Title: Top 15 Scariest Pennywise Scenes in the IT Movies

15. Balloon Pop
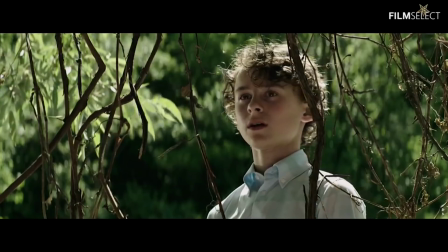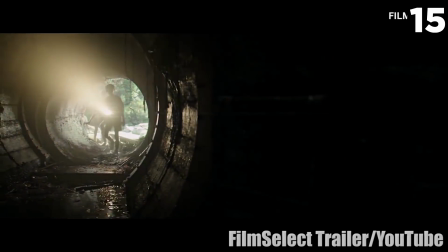10s
Some viewers that have already seen the 2017 IT film in full have described this scene as one of the best.
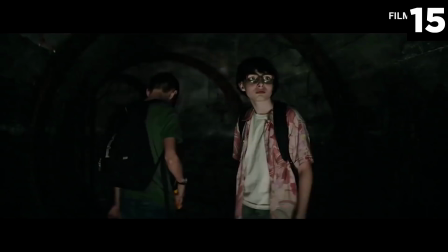17s
That's likely because it's a traditional yet effective jump scare.
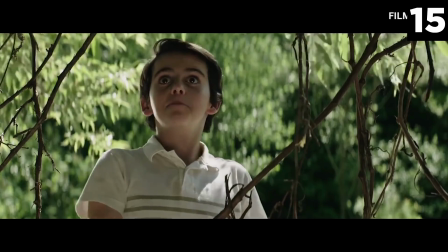21s
The group of kids are entering a sewer canal and arguing about whether it's a good idea.
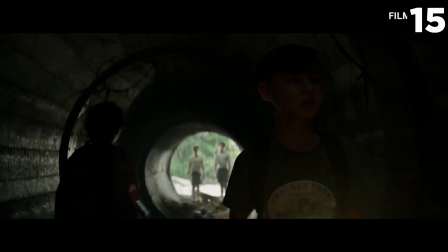27s
Their attention is captured by the laughing Pennywise. When they glance in his direction though, they only see a red balloon.
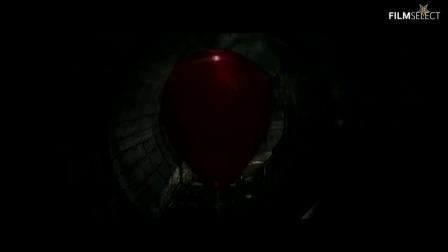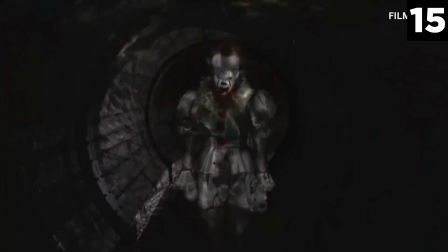41s
The balloon floats slowly closer to the group, as well as the children, before popping suddenly and exposing Pennywise.
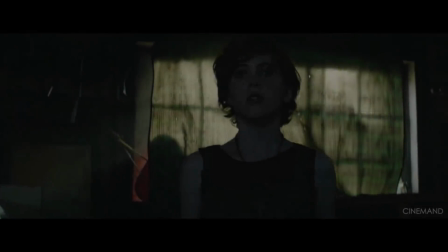49s
14. Projector Scene The
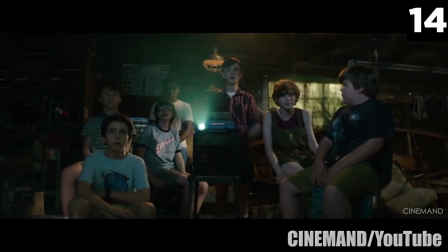59s
children are gathered in a dark room as a map is displayed via a projector. director,
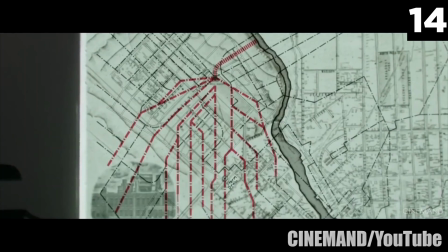64s
the group is discussing all the locations where IT or Pennywise has been spotted.
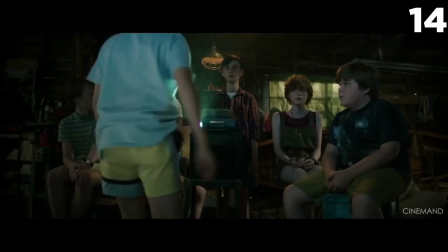70s
After the projection is ripped down, objects begin moving mysteriously.
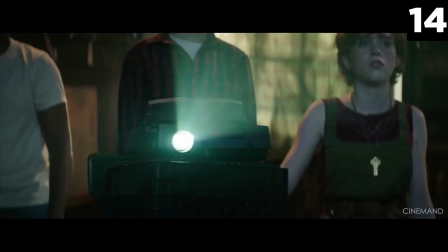74s
Family photos shuffle through the projection, and a redheaded woman eventually morphs into Pennywise, who is staring at the group.
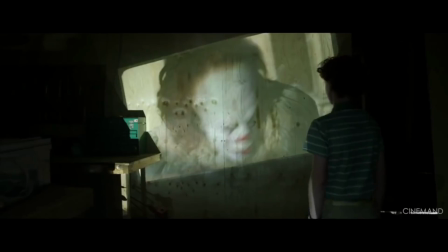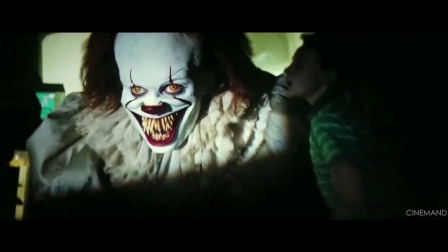94s
Much like in the 1990 book scene, Pennywise eventually jumps out into the real world.
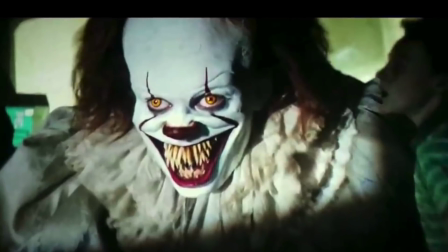99s
His makeup, large teeth, and general appearance make for one of the most creepy images in the whole film.
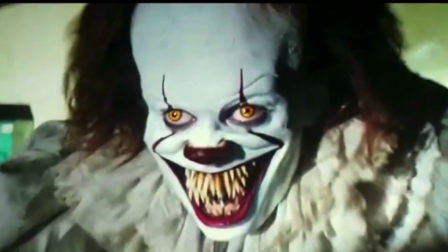106s
He truly takes on the modern idea of a scary clown. 13. Shower Scene
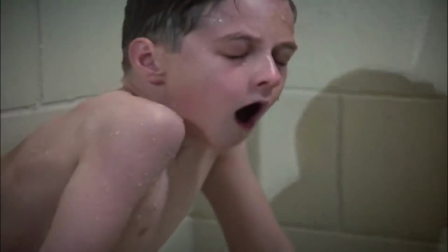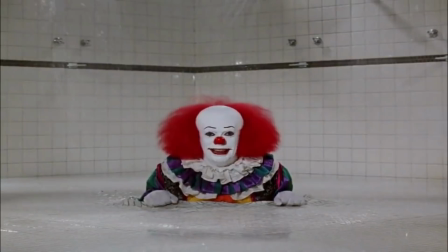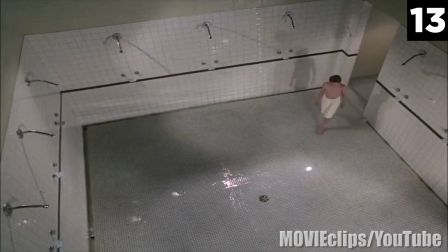125s
This scene from the 1990 film shows Eddie entering the shower at his school gym.
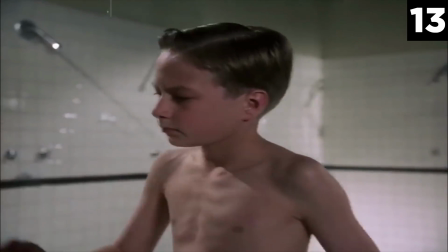132s
Alone in the showers, Eddie is already uncomfortable. But soon Pennywise makes the experience even worse.
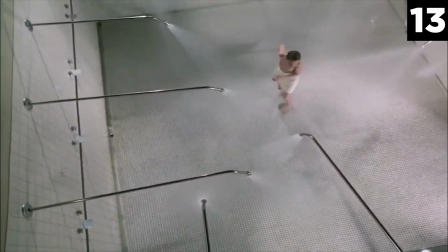139s
The shower heads begin extending from the walls and bending in a fluid manner.
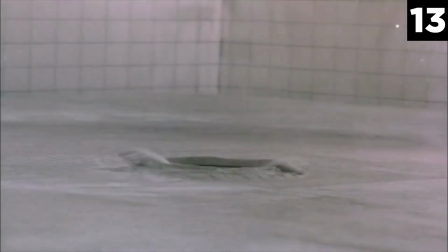144s
As he rises from the floor drain, Pennywise says, It's okay Eddie, I just wanted to say hello.
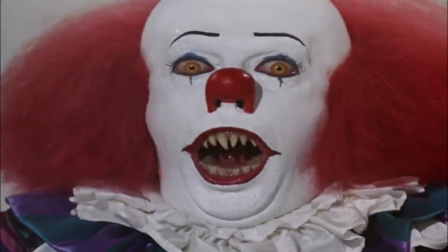12. Come Float
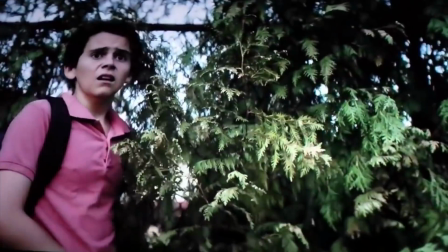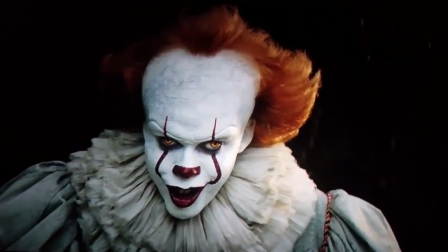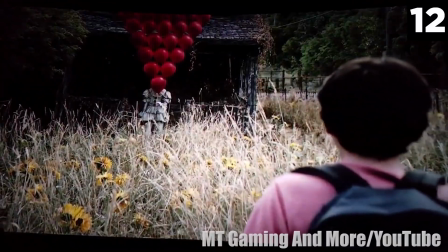174s
Though the original Pennywise was brilliant for its time,
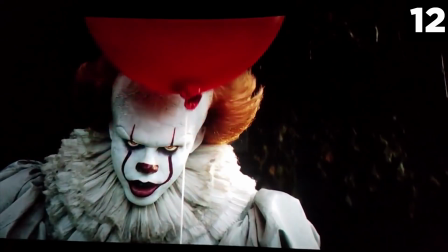178s
Hollywood and horror have changed drastically over the years, so it's obvious that creators had to step it up a notch.
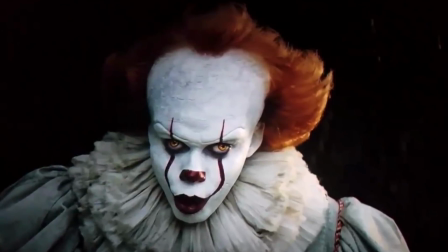186s
Brighter, more alien-looking eyes, tarnished clothes, a general costume change, a bigger forehead than ever,
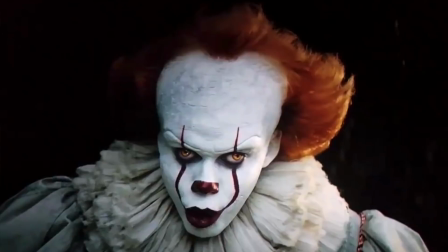193s
more vibrant and elaborate makeup, and a more naturally-colored wig were just a few minor changes to Pennywise's appearance.
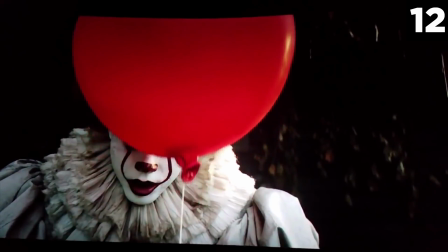201s
The structure of Pennywise's face, mouth and mannerisms were altered greatly as well,
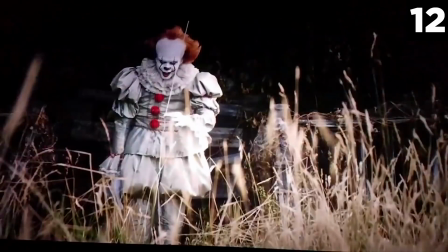207s
to make him seem less like a scary clown and more like a supernatural entity.
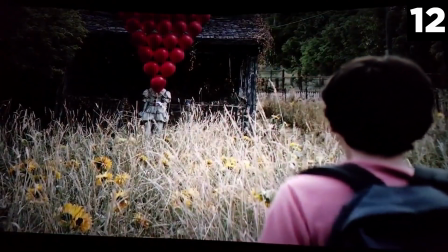212s
All these small yet powerful changes really come to life in this scene.
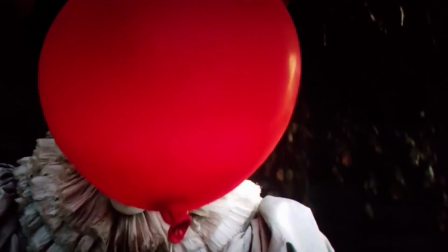11. 7. Georgie's Sewer Scene, 1990